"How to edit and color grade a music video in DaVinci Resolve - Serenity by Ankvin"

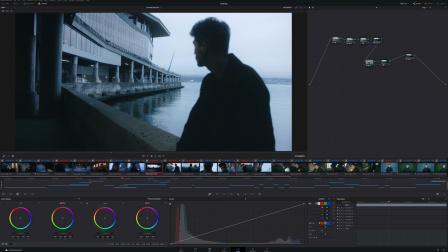[20:31]
It's a very gloomy day. That's what I wanted, and that's why we went and filmed at 4 a.m. to have this kind of feeling. Everything is grimy. It's a pier. It's not beautiful.
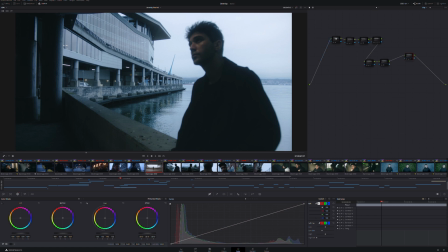[20:45]
In terms of color grade, same thing here. This is the before, this is the after.
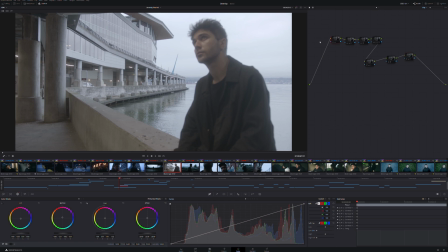[20:51]
As you can see, yet again, overexposed a little bit. Very orange because it was lit by some fluorescent light in the parking lot. This is a kind of underground tunnel and also a parking lot.
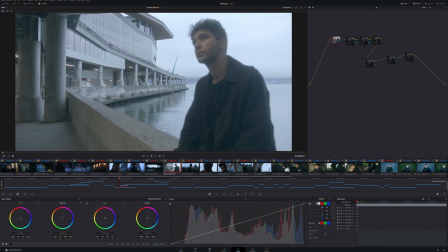[21:04]
It's a weird place. And here, yet again, put a little bit more blue in the shadows, contrast, glow.
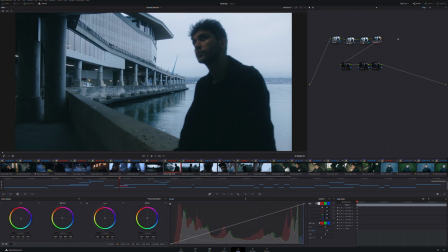[21:13]
Then here, put all the image in darkness. Here, a vignette because you want it to pop out. You don't want him to be lost too much in the shadows. A little bit of grain and last little lick of balance in the image because
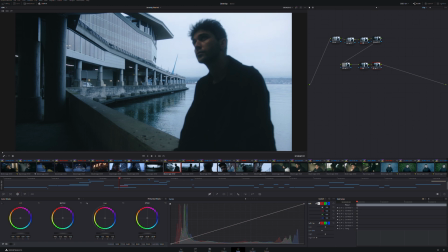[21:32]
I wanted to yet again have this almost crushed shadow but with a lick of details.
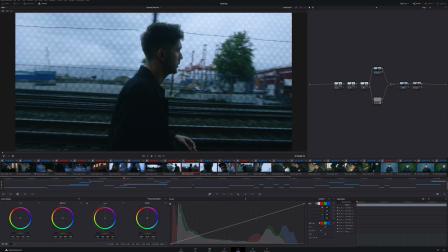[21:38]
And then next scene is him
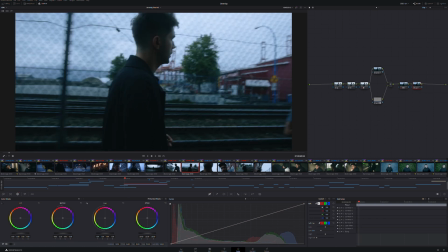[21:42]
running towards someone and he's about to pick a fight. Yet again, it's his emotion. He's fighting with his emotion.
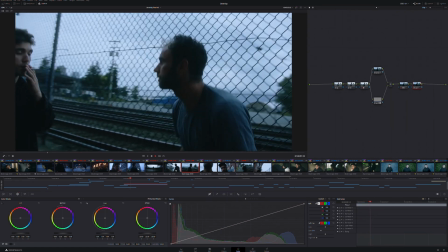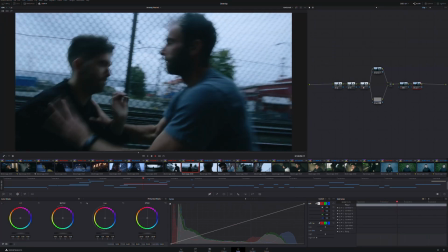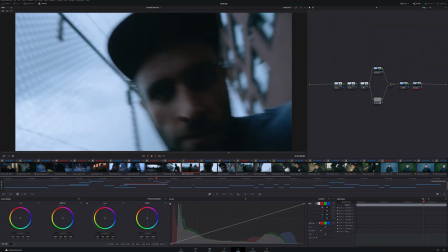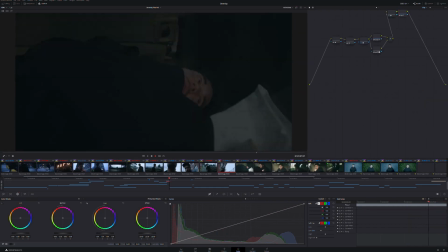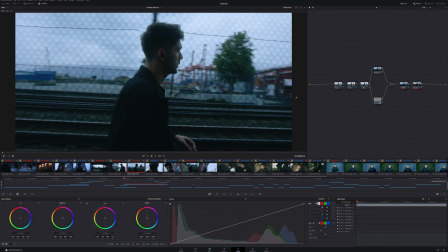[22:13]
So as you can see, first part of the fight scene is him smoking a cigarette and looking very decisive. He's about to pick a fight. So he walks here, dam, dam, dam, bang, flip the hat.
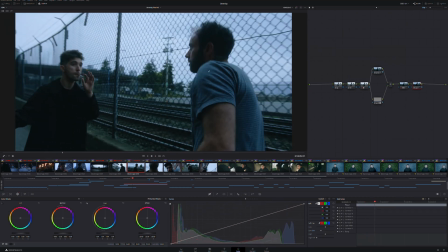[22:30]
This guy, funny, I was like, you look a little bit badass. You look like you could be a crazy guy.
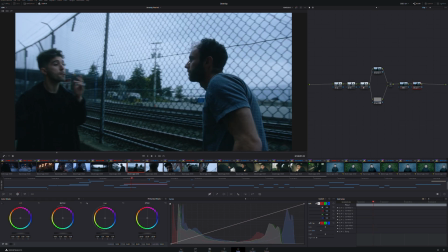[22:36]
I need you in my music video. He used to be a soccer player. He's about to pick a fight. It was funny. We did that like 25 times because you cannot fight your friends and they laugh, but it was fun.
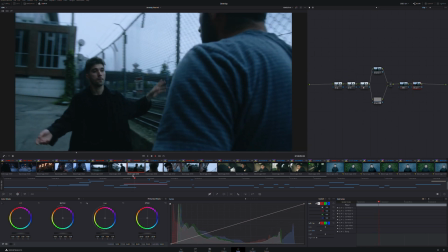[22:50]
Here, flip the cigarette in a very ballsy move, blow his smoke at the guy,
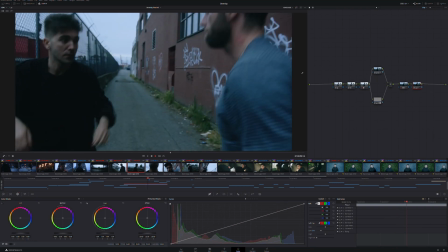[22:59]
start to pick a fight, and just when it's synchronized with the movement of the music.
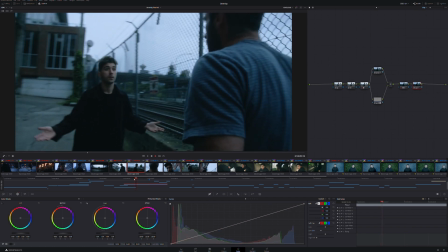[23:06]
So you have this kind of like dun, dun, dun, dun, dun, dun, dun.
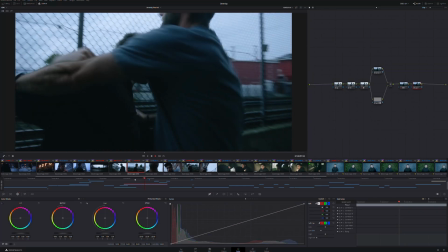[23:12]
That it builds a tension. So I wanted to build that tension here. And then, boom, do, do, do, do.
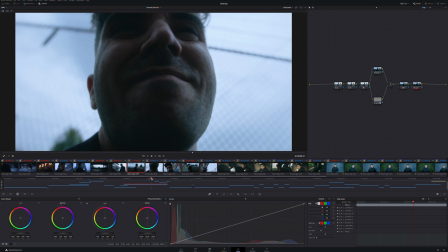[23:20]
I used a 360 shutter speed to have a lot more blur so we wouldn't see their faces.
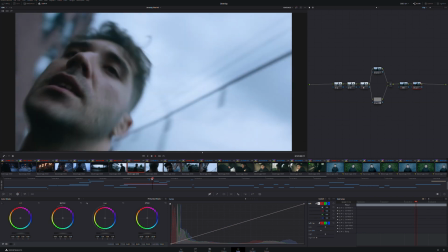[23:26]
So in the action, looks like they're really mad.
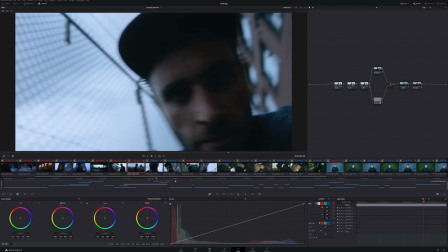[23:32]
Yet again here, this is Logan. He looks kind of like a killer.
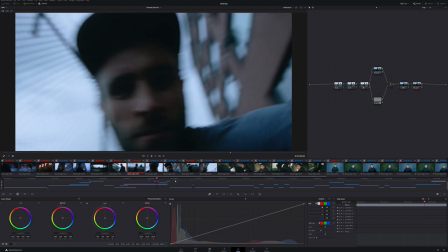[23:37]
It's very blurry and you don't see their faces because they were laughing all the time.
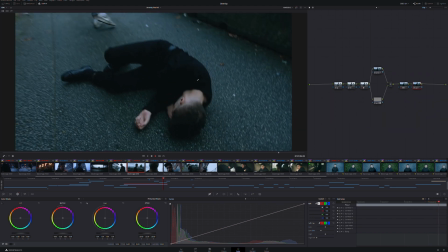[23:45]
Pushes a guy, boom, falls on the floor. You can see everything is very green, very sicklish. There's a lot of dirt here. We made sure that there were no needles because we were in Chinatown and there are needles everywhere.
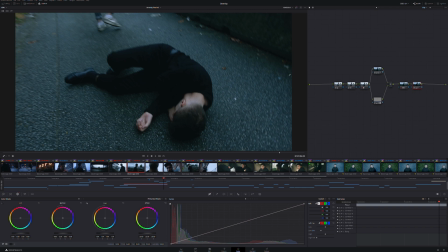[24:01]
If you look closely, you see a little bit of crack paper that people used to smoke crack, a bunch of cigarettes, a lot of dirt. And then you see here, he goes and picks up the coat, shoom,
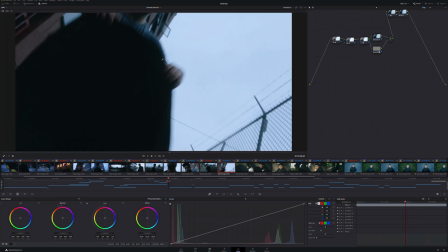[24:22]
and throws it on the guy's face.
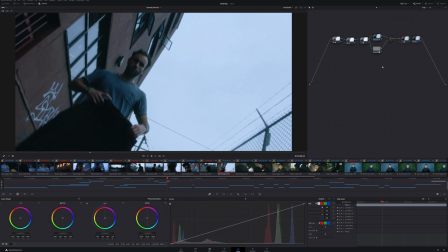[24:28]
Here, same thing, my color grade is pretty much similar to everything else.
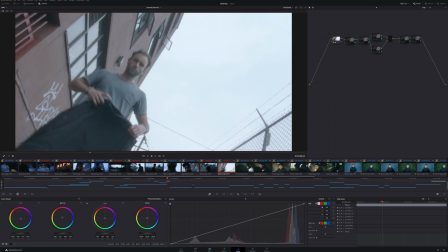[24:33]
I added a little bit more green this time because I like this kind of sicklish green.